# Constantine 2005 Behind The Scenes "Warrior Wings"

Wings are nearly as complicated a character as any character I've ever worked on in a movie. When we started to work on Angel's wings, Francis' first comment was, I don't want these to be white, beautiful, angelic wings.
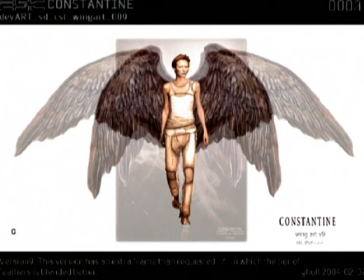26s
I want them to look like bird wings.
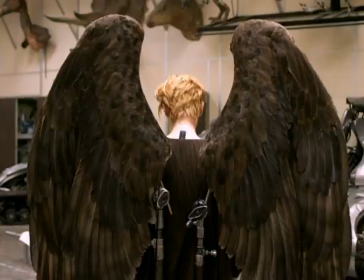28s
And we said sort of like raptor wings, like, you know, hawk or eagle wings, which are large and they're kind of light on the underside, dark on the back. And he said, yeah, like that.
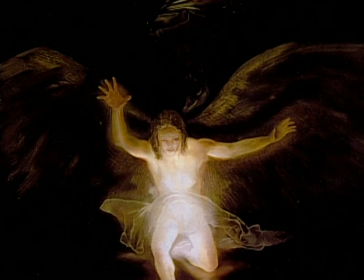39s
I don't know where the white wings actually came from, but a lot of these old sort of Italian masters have dark wings on their cherubs and angels.
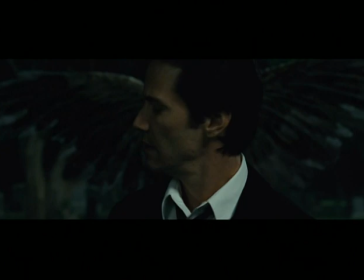47s
And that's where I pulled it from, and I thought it was just more interesting. That and the fact that angels were truly God's warriors, I don't think they'd all be pure white. We use the wings as just another representation of what was going on emotionally with her character.
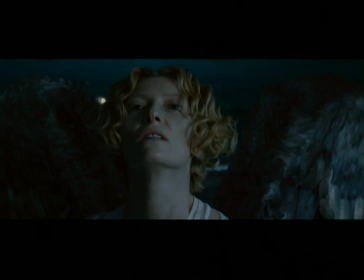64s
You know, when there's surprise or trying to portray dominance or other things, the wings just become another sort of expressive element in the shot. We got lots and lots of reference from, you know, photographs of birds, books.
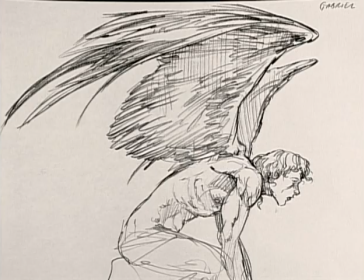78s
Spent a lot of time actually on the Internet just finding pictures of bird feathers, bird wings,
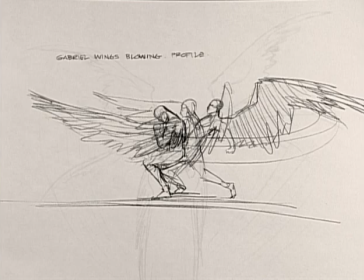84s
bird anatomy, We're looking at lots of anatomical sketches and papers about how wings move.
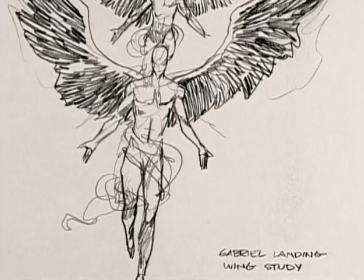90s
And of course, we've kind of doctored them up to be more like what those wings would be if they were on a person, to give them a different sense of scale and change the anatomy a little bit. We needed big wings. So there was no way you could do that mechanically on the set and make it work, and the actor couldn't perform with wings that big. So the wings were created in CG and added to the characters Gabriel and the Angel characters later.
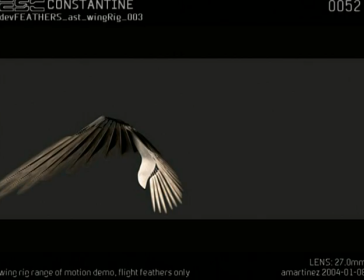116s
Because it's CG we have the ability to do this incredible articulation in terms of the motion of the wings that would be extremely difficult and expensive to do mechanically.
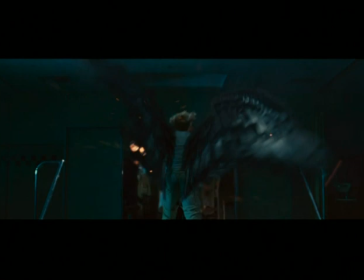125s
The other challenge of course is the look of the feathers and getting them to feel photo real.
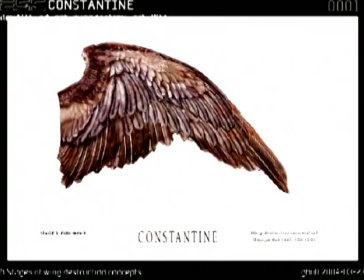129s
Owen Demers, our texture painter, does this amazing variety of textures for the feathers and translucency. So it's actually a really beautifully crafted bit of artistry in the CG Feathers.
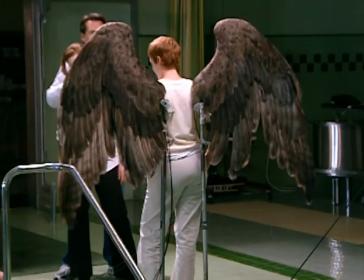141s
It's always great to start with real photography of things as a guy. The Stan Winston guys built lighting reference wings, which we could animate,
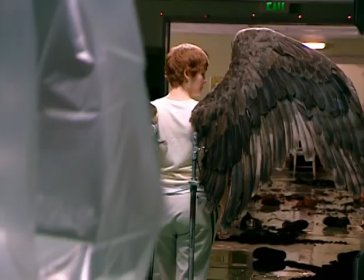150s
they were on cables, and we could make them fold up and down, to put into scenes for our lighting reference. There was potentially an idea that if we did a close-up, we just needed to see a little bit of wing,
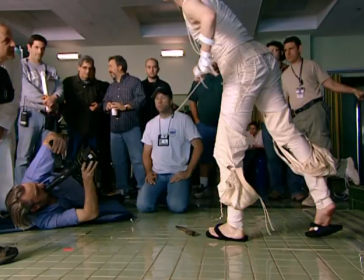160s
that maybe we could push these up behind and just use those and avoid turning it into a post-effect shop. But the general direction and look of the wings was to get something a little bigger and have a little more motion in it.
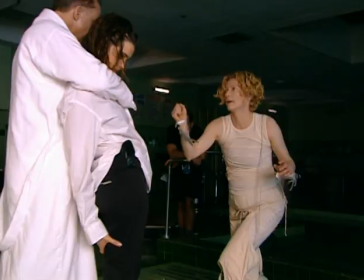172s
So we would set things up.
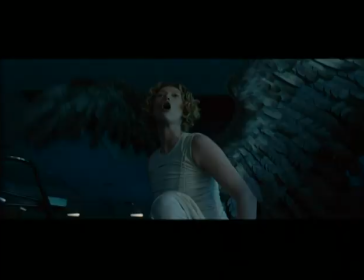174s
So we actually had to track her body position very tightly, and we would recreate that in the computer so that our wings would line up exactly with her shoulder blade motion. I think we've made our angel wings. I love them. I think they're just absolutely gorgeous.
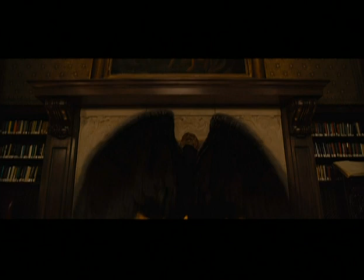189s
I'm very proud of them.